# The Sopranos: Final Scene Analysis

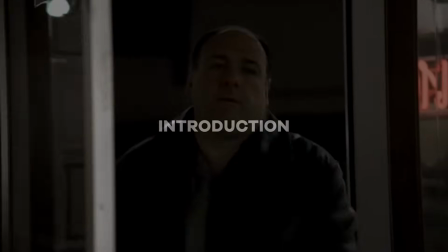The controversial conclusion to the Sopranos series finale made in America may be more grim than people realize.
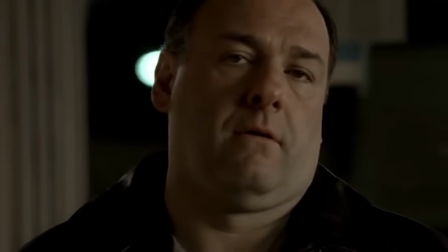The final scene that takes place in Holston's restaurant stands almost entirely on its own as a short film.
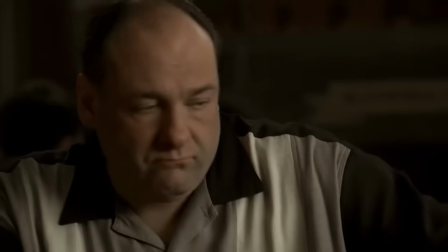Clocking in at just over 4.5 minutes, it is a dense and masterful work in which everything is suggested but nothing appears to happen.
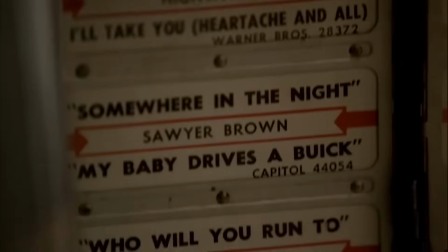This dramatic strategy has led to 15 years of speculation over the now infamous cut-to-black ending.
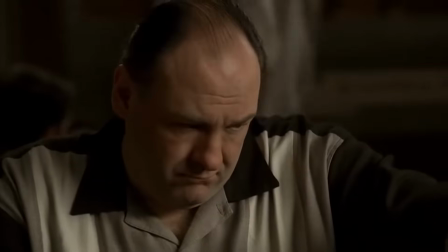The debate remains largely confined to the following: either Tony Soprano died a violent death,
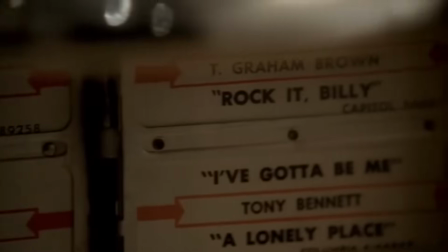or show creator David Chase resorted to a bold gimmick to produce a purposefully ambiguous ending.
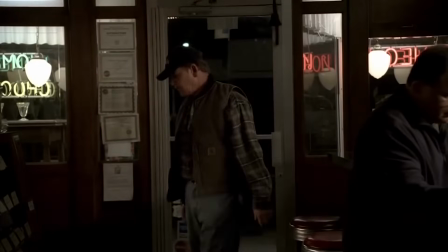Weighing in on the debate, Chase himself confirmed to The Hollywood Reporter during a November 2021 interview that Tony dies in the end.
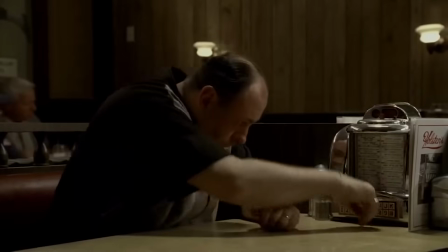At any rate, that was Chase's thought when he formed an opinion about where to shoot the final scene.
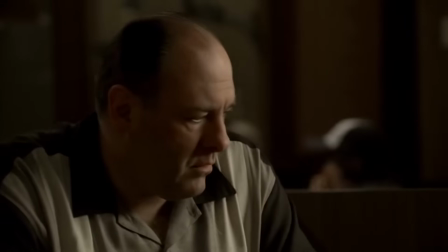While the director's own perspective is interesting, authorial intent is irrelevant to an analysis of any creative work.
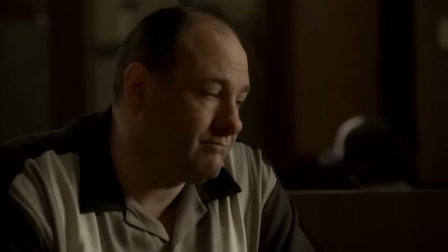What matters is the content and how it fits together. The analysis presented here proposes that the final scene resolves the dramatic premise of the series itself.
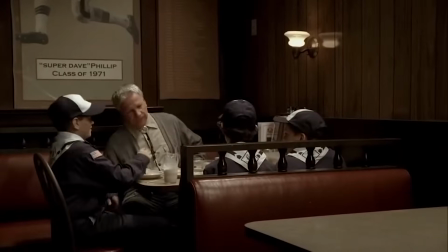There are two Soprano families, the Kindred family and the Crime family. What we witness in the final moments of the series preludes a familicide.
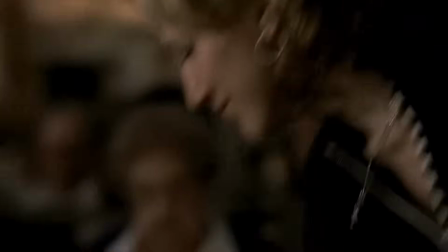The Crime family destroys the Kindred family. Tony Soprano is assassinated by two gunmen, and Carmella and Anthony Jr. are killed in the process.
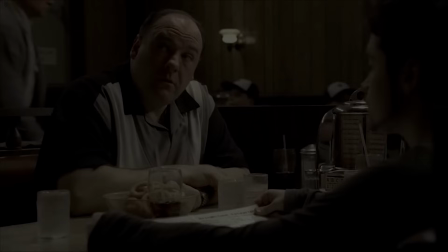Meadow alone survives. We will start at the end of the scene when we see a subtle but significant rendition of the Eucharist.
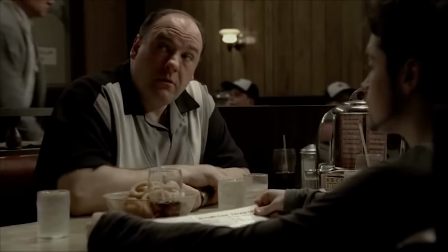This is the ritual commemoration of the Last Supper of Christ. Instead of hymns, wine, and wafers, we have Journey, Coca-Cola, and onion rings.
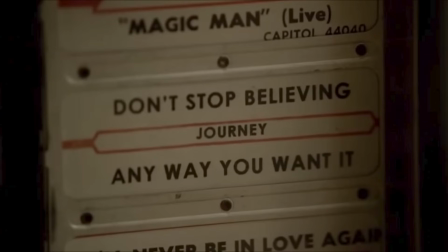Let's take them one at a time. The famous song for this scene, Don't Stop Believing, portrays the human experience as an eternal search for meaning. According to Journey, meaning is obtained through our emotional connection to others. The final chorus implores the listener to transcend this movie that never ends, to discover a kind of secular salvation through shared experience.
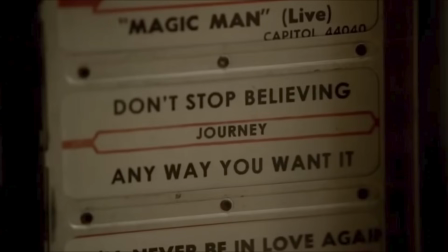The lyrical sentiment easily converts to a religious context insofar as the listener is told that our lives are meaningful beyond the unhappy hardscrabble world we see around us. Faith, however, is required to discover and preserve that meaning.
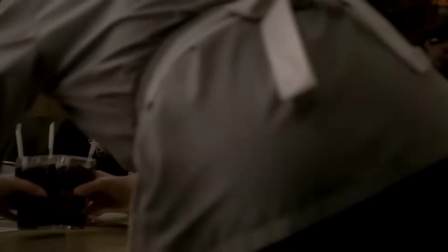While the song plays in the background, we see a single camera shot dedicated to a waitress delivering 3 Cokes to the Soprano booth.
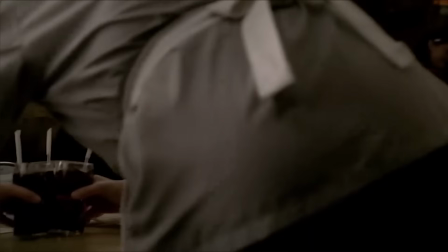Notice that when the waitress bends over the tabletop to set them down, the 3 Cokes are framed under the crook of her left arm to the exclusion of everything else on the screen. This is like a keyhole shot from the silent film era designed to focus our attention onto a single subject. This is the blood of Christ. These Cokes are the sacramental wine.
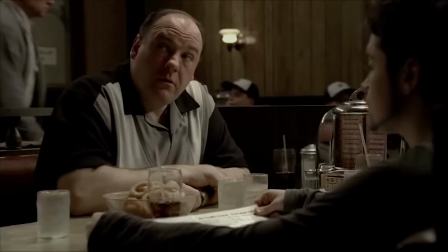The basket of onion rings arrives at the Soprano booth when Journey finally ascends to the song's eponymous chorus. This is the only point in the song where the lyrics explicitly call on the listener to keep their faith.
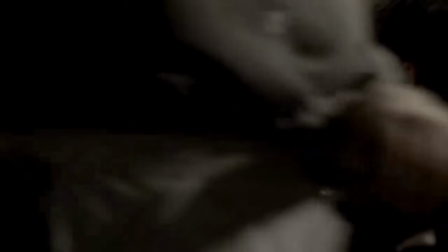Notice that after the onion rings are placed on the table, the Soprano family is again entirely eclipsed by the waitress as she passes before the camera. In addition to prefiguring the cut-to-black ending, the total negation of the main characters underscores the fact that something important just took place,
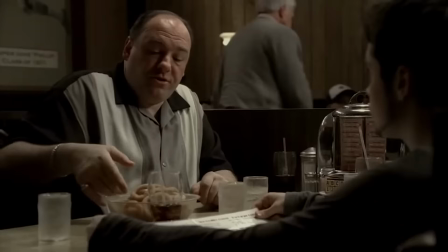something more important than the characters themselves. This is the body of Christ. These onion rings are the sacramental wafers.
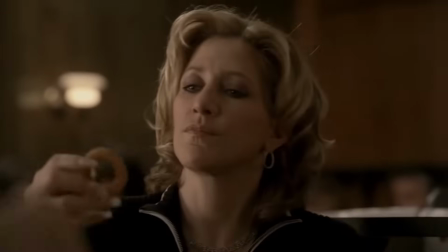The scene next dedicates a single camera shot to Carmella, then to Anthony Jr.,
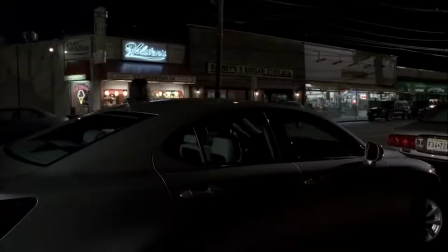and then to Tony, each respectively placing an onion ring flat on their tongue. This is the ritual of Holy Communion.
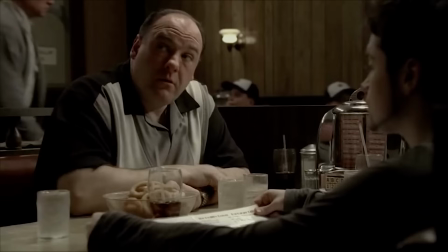The sacramental wine and wafers are unmistakably present, and the act of taking communion is cued to a song about faith.
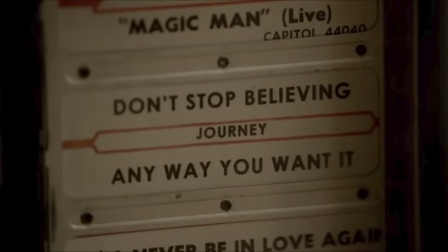While subtle and masked by pop cultural substitutions, the scene features a liturgical ceremony itself created to recall the Last Supper.
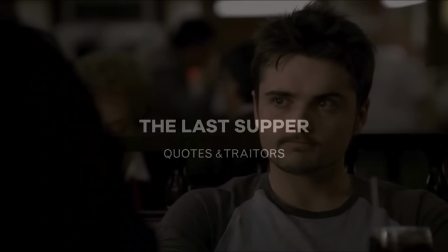2 additional comments to cement the Last Supper motif before we move on.
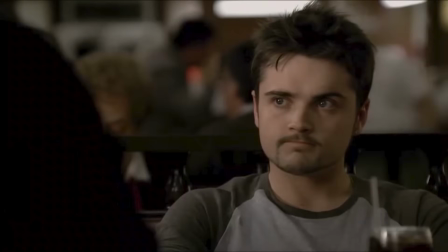First, Anthony Jr. quotes his father concerning the importance of remembering the good times in life. Quote, focus on the good times, end quote. When his father cannot recall having said so, Anthony Jr. reminds him, quote, isn't that what you said one time, trying to remember the times that were good, end quote.
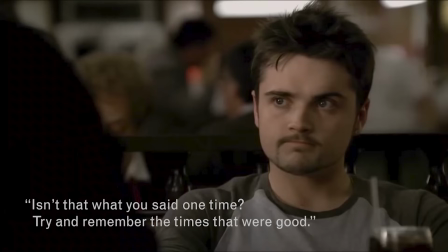In addition to echoing the sentiment from the soundtrack, quote, hold on to that feeling, end quote, Anthony's comments also sound like a variation on the quote attributed to Christ when establishing the Eucharist as liturgy.
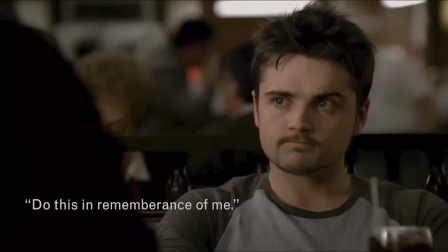Quote, do this in remembrance of me, end quote, i.e. hold on to this feeling.
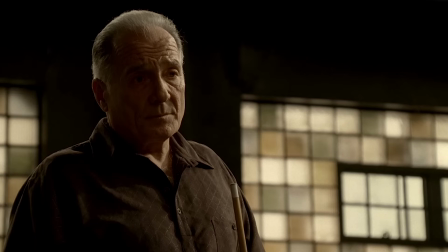Second, Tony indicates to Carmella that Soprano family captain Carlo Gervasi has been conclusively identified as an FBI informant.
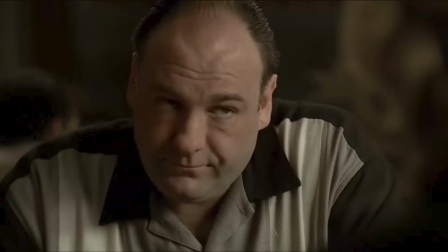In this way, we discover that Tony is contemplating a traitor who he now knows will testify against him. This presents an interesting parallel to the original Last Supper where Christ dispatches Judas from the gathering and orders him to fulfill his own traitorous destiny.
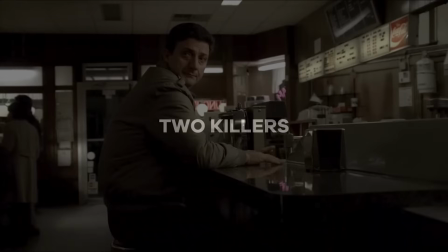We will next identify the assassins lurking in Holston's and describe their plan of attack.
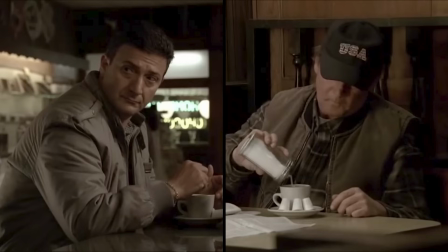There are 2 killers. Members Only is the primary shooter and the Outdoorsman is the secondary shooter. The former wears a members only jacket, the latter dons a flannel shirt, vest, and baseball cap that reads USA on the front panel. The
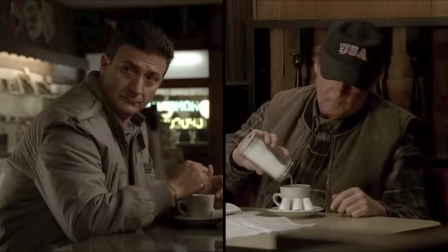scene provides multiple clues to indicate the true purpose of these two men and even tells us what caliber gun each will use.
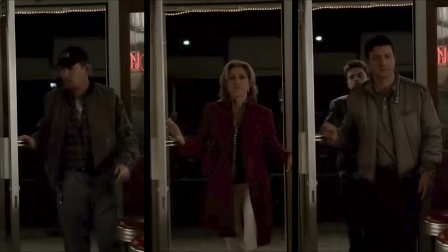To start, there is a telling pattern associated with the entrance of both shooters. Specifically, each one enters directly ahead of a soprano. The outdoorsman arrives first, followed thereafter by Carmella.
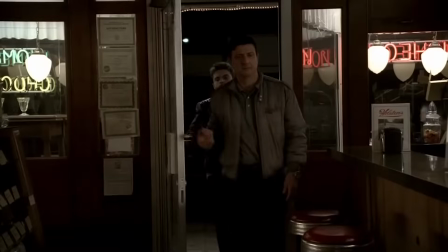Members only arrive second, immediately ahead of Anthony Jr. as the pair passes through the doorway in tandem.
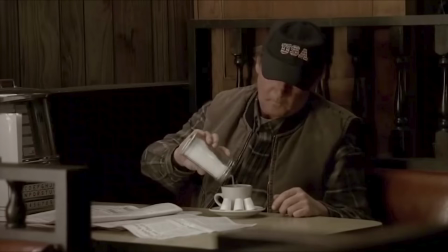Both shooters sit alone, and both shooters order coffee. Coffee, at night no less, indicates that both men are alert and purposeful.
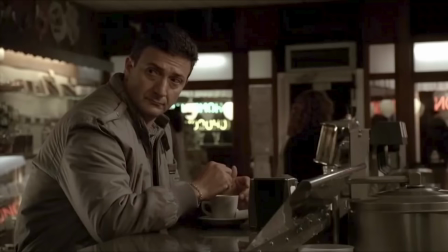Neither man looks at a menu because neither man is there to have a meal. For all of their common behaviors, there is one notable point of contrast between them. One continues to look around, and the other never looks up.
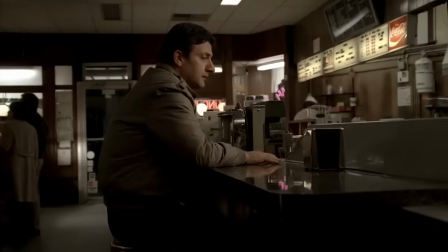Members only stare straight ahead when he enters Holston's and then twice steals furtive glances over his shoulder at the Soprano family booth.
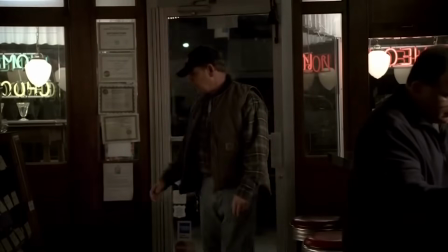Meanwhile, the outdoorsman neither surveys the dining room when he walks in, nor looks up when a waitress delivers his coffee.
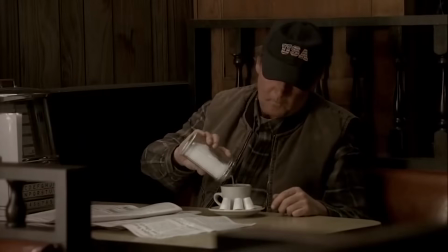We never see his eyes. Their contrasting behaviors align to their respective roles.
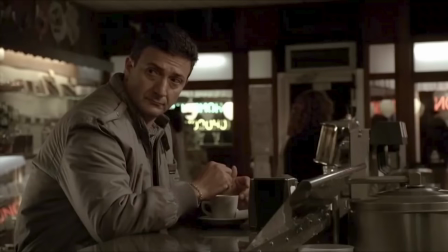The primary shooter leads the operation and so must risk assessing the target.
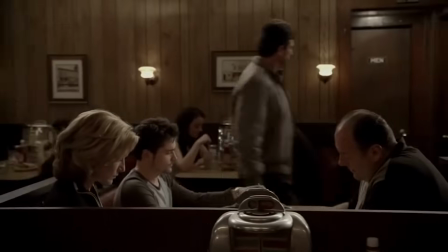The secondary shooter takes his cues from the primary shooter and otherwise remains invisible until the shooting starts.
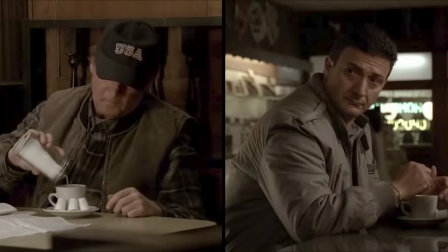Ultimately, the treatment of these two men distinguishes them from everyone else in the restaurant and binds them together in a common plot. These are our shooters.
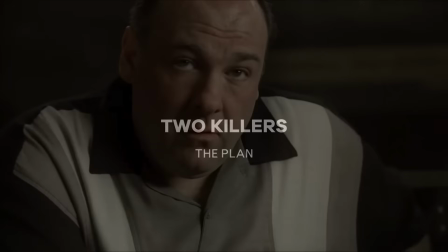Based on where the key players are situated in the restaurant, we can surmise how the assassination will unfold.
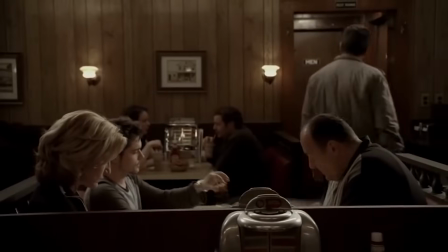Members Only is in position inside the men's room.
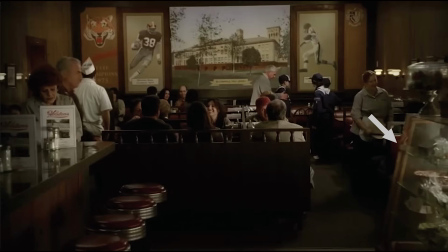The outdoorsman is seated in the front right corner of the restaurant as we look into the dining room from the entrance.
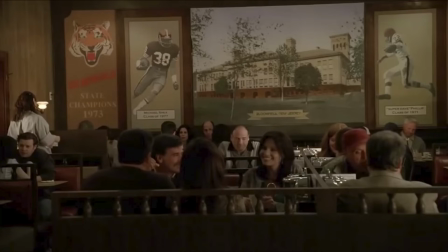Tony is in the booth facing 12 o'clock.
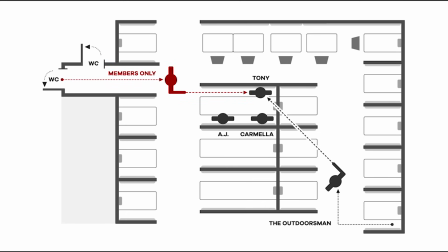Relative to Tony, we know that Members Only will come out of the men's room at Tony's 3 o'clock and shoot him up close on his right side. Meanwhile, the outdoorsman will walk up behind Carmella to face Tony at his 10 o'clock, shooting him on his front left side, firing at an angle over the column of two tops to Tony's left.
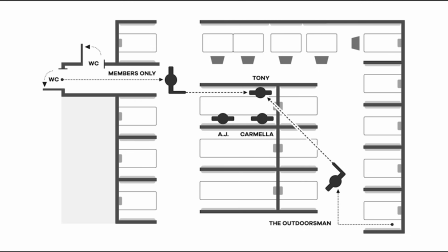At this point, we can consult the mise-en-scène for another clue.
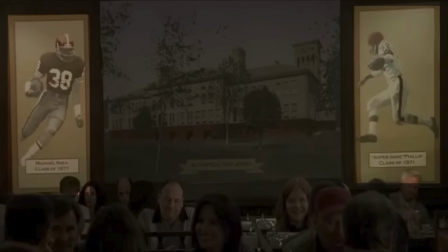The jersey numbers on the two football player murals painted on the back wall behind Tony read 38 and 22 respectively. 38 is on the left panel and 22 is on the right panel.
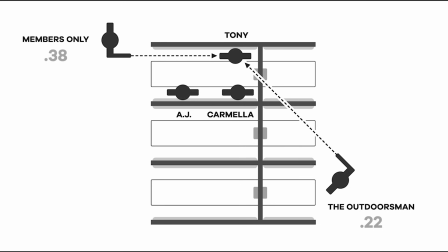If we read the symbolism literally, Members Only will fire a 38 caliber pistol and the outdoorsman will fire a 22 caliber pistol.
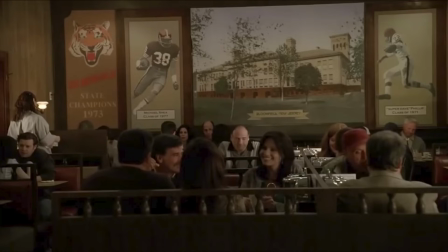Coincidentally, the two football players converge on the booth where Tony is seated in a way that anticipates the route each shooter will take when the time comes.
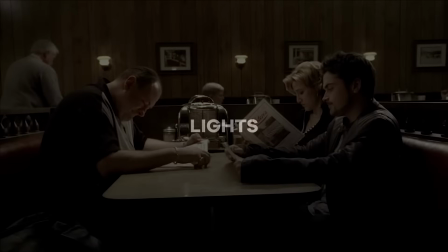In addition to all three Sopranos participating in the Eucharist, there are two other indications that Tony's assassination will result in a triple homicide.
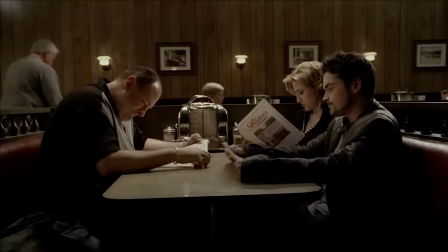The first involves the arrangement of lights throughout the scene. It may go without saying, but light is a common storytelling metaphor for ghosts or spirits. Here, light portends the transition of three souls to the afterlife. We can start by looking at the interior of the restaurant.
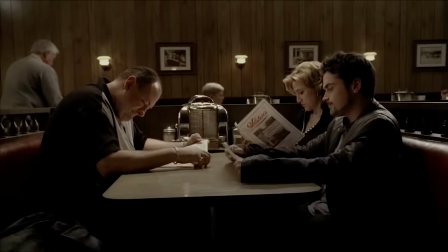There are three lights framed along the far wall across from the soprano booth as we look from Tony's right profile. We see these lights multiple times throughout the scene. When Anthony Jr. is finally seated, we see all three lights and all three characters together in a wide shot for the first time.
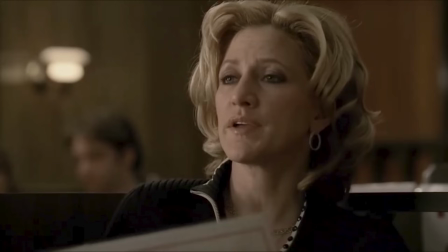We see one light behind Carmella when she speaks in a one-shot. This occurs multiple times.